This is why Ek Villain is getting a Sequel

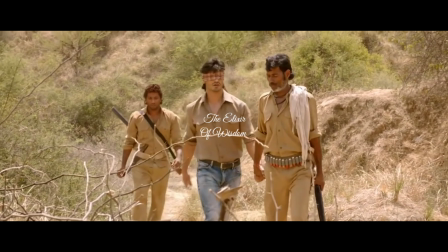(0:06) थोड़ा हल्का हो ले भाई।
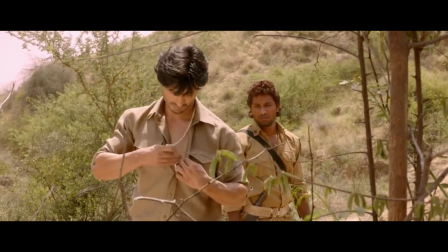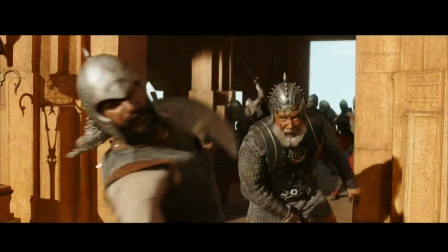(0:15)
Last decade saw a gigantic leap in the action genre of both Indian and foreign cinema,
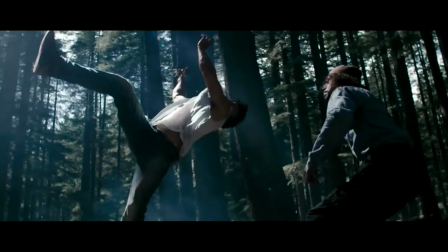(0:20)
where superheroes started becoming more mainstream and a divergence began from CGI and computer effect based fight scenes to more grounded and realistic fights.
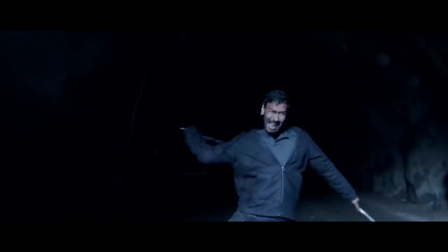(0:29)
Last decade contains some of the best cinematic spectacles in the history of cinema.
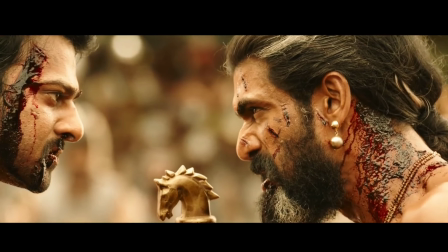(0:33)
From Avengers to Bahubali, franchises have produced a millennium worth of spectacle for the world.
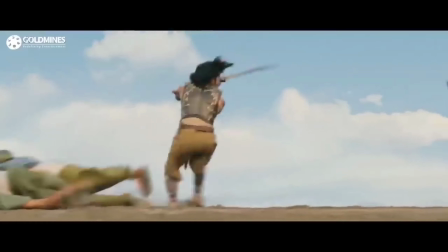(0:39)
Not only Bollywood, the whole of Indian cinema pushed for better movies and even better fight scenes.
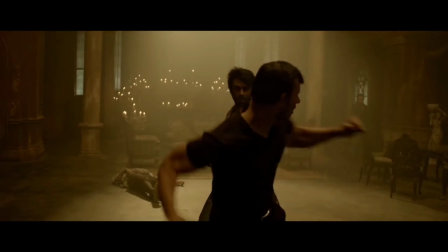(0:44)
Not only that, last decade gave us the best masculine action hero of all times, Tiger Shroff.
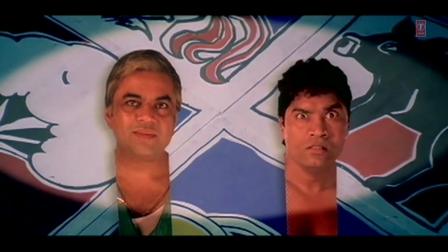(0:50)
Special effects used in the Indian movies have obviously started to look much better than the crap we got in the decades before the previous one, with a few exceptions.
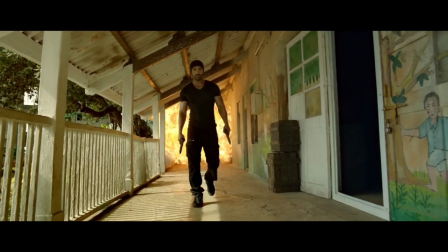(0:58)
All this makes one wonder where exactly India will go from here. But the question is, who among these action giants have proved to be the best?
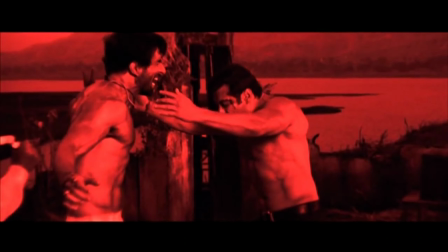(1:06)
Which action fight scene do I think will stand the test of time for me and remain to be the best fight scene in Bollywood?
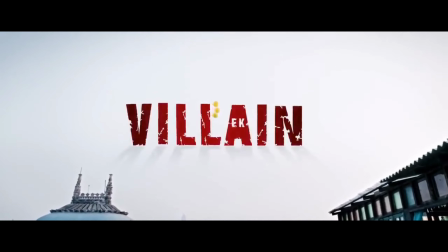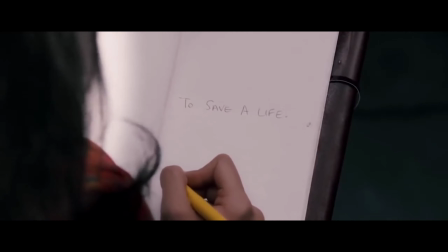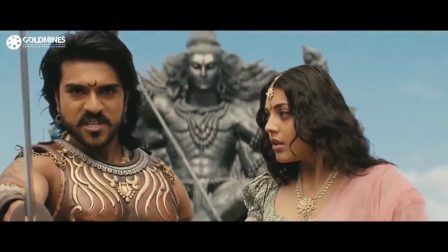(1:23)
Ek villain is not that grand of a movie like Bahubali or Magadhira. Not only is its budget low, but it is also not really known for its fight scenes.
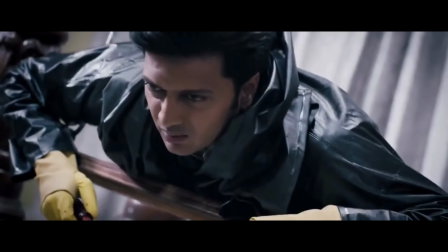(1:31)
It is remotely known for the par excellence performance of Ritesh Deshmukh, who is one of the best villains in Bollywood in my opinion.
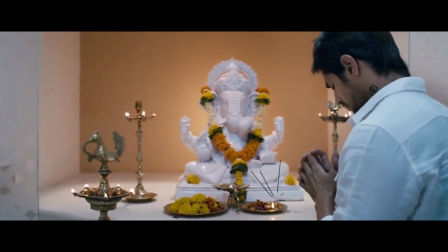(1:37)
Siddharth Malhotra's push kick fetish and that one song which is still in every Dil Jale Aashiq's playlist.
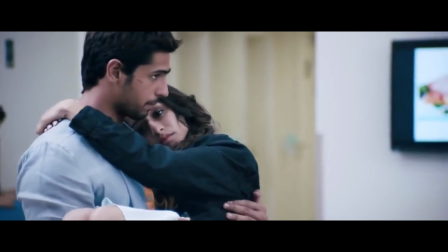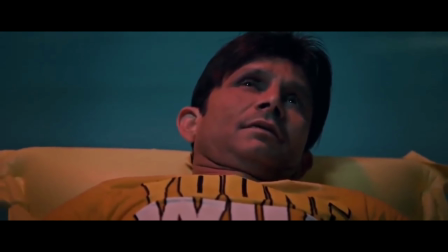(1:50)
And who can forget the Robert De Niro of Bollywood who acted in it? But never its fight scenes.
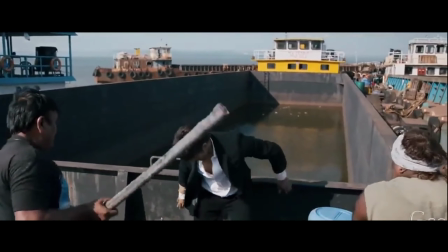(1:58)
It is never known for its fight scenes. And it actually upsets me to think that,
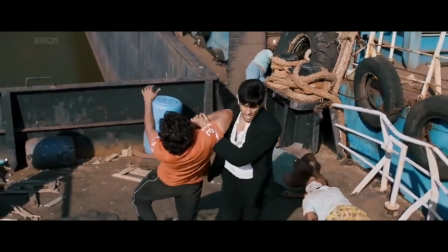(2:02)
because it is one of the first movies in Bollywood that introduced long and sort of lazy camera movements and a grounded approach to fights,
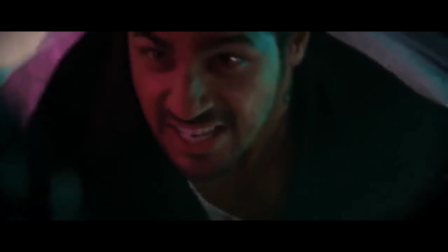(2:10)
before Tiger Shroff perfected it, of course. Even the reviewers at that time, though acclaimed the movie, didn't really give its fight scenes a second thought.
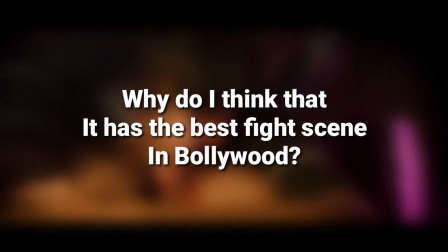(2:18)
So the question is, why do I think that it has the best fight scene in Bollywood?
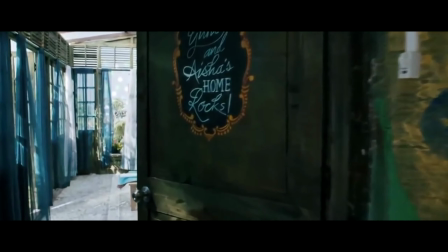(2:27)
The last fight scene of Ek Villain is the best fight scene of Bollywood for many reasons.
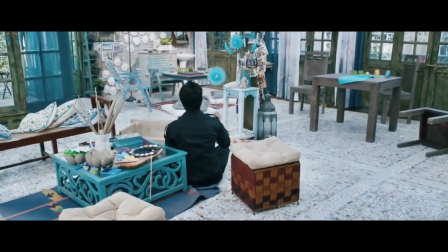(2:31)
Now notice how I said Bollywood here. It's because I haven't really seen a lot of regional cinema and I want them to have the benefit of the doubt.
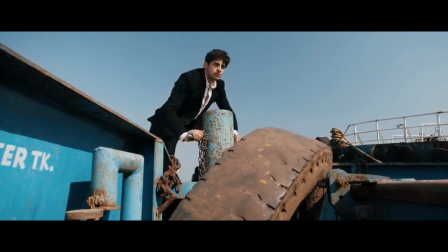(2:39)
For simplicity of this video, I took a literal definition to a fight scene, that is violence.
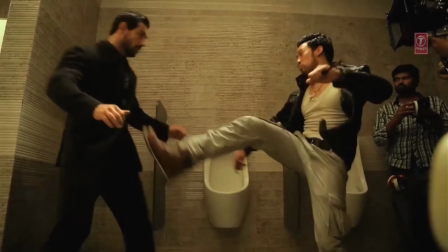(2:43)
So scenes from many movies were included but excluded all of Tiger Shroff's fight scenes,
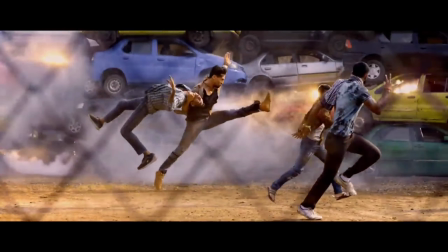(2:48)
because they are not really fight scenes, they are more of a dance scenes. Not complaining, just my opinion.
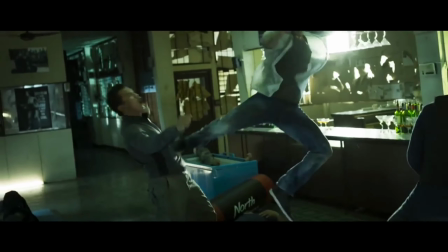(2:53)
Also, Tiger Shroff's fight scenes were excluded because that alone are better than all the fight scenes in the world combined.
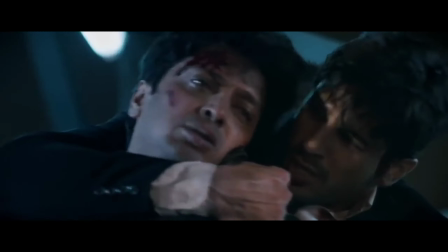(3:00)
I am to give other fight scenes a chance too, right? The whole movie is essentially a long fight scene with some breaks here and there.
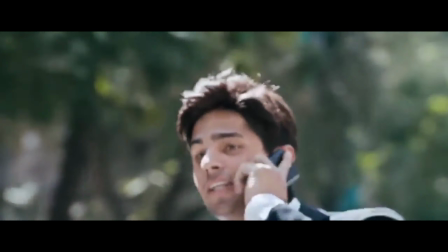(3:08)
It rejects the classic Bollywood cliches that are still deeply rooted in the minds of both the makers and the watchers of these movies.
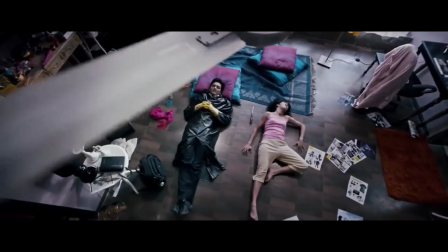(3:15)
Ek Villain's last fight scene does a lot of things really good, which I'll get to in a moment. But just cause it did a lot of things right doesn't mean that it's perfect.
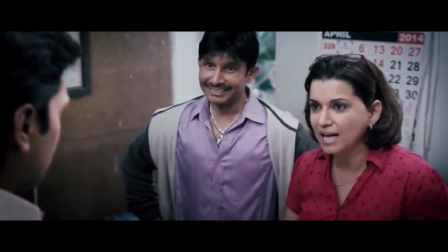(3:23)
It has its fair share of flaws, but what is right here outweighs what is bad.
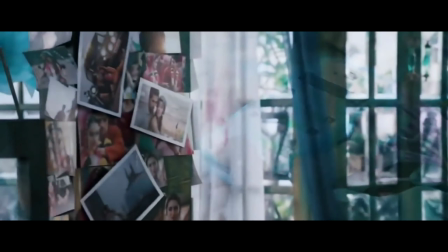(3:28) Madam, he is 2 rupees.
The fight takes place in Nisha's room, around which most of the plot of the movie revolves.
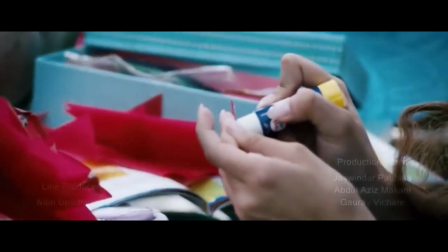(3:36)
The movie starts in a room and essentially ends in a room. So it is really important that we know the room well.
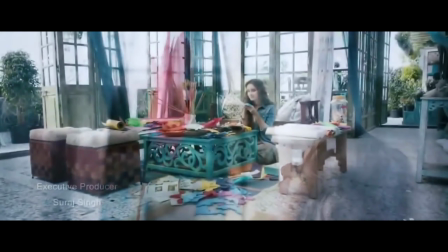(3:41)
And we are shown the room through the opening credits of the movie. We are shown many objects in the room that provide a lot of information about the person that lives there.
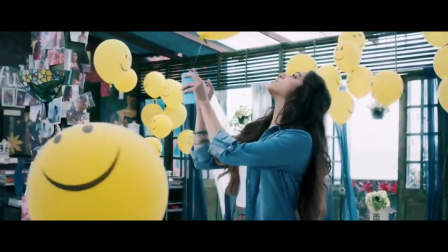(3:49)
Without a single dialogue,
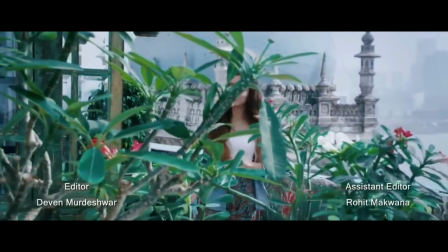(3:51)
the opening credits of the movie give an indication that this is a happy and a joyous atmosphere and that this is going to remain as the mood of the movie.
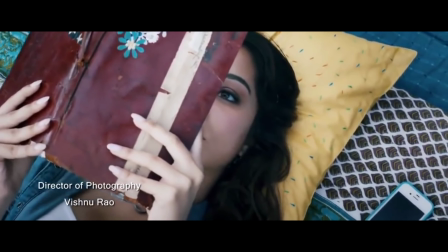(3:59)
Most of the impressionable and naive audience often does this mistake. They judge the mood of the movie with how it begins.
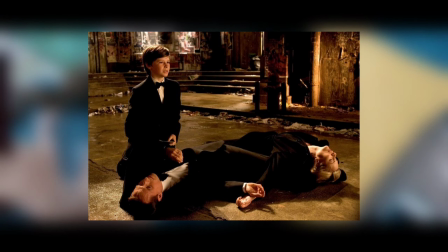(4:05)
Batman's parents were killed in the beginning, so the mood will be sad. A silly girl sings a song, then the mood will be happy.
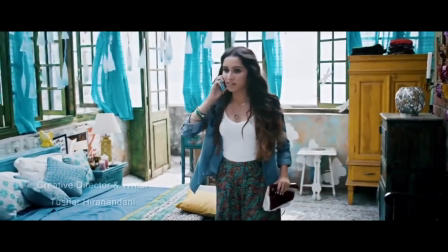(4:11)
Now this is the core here.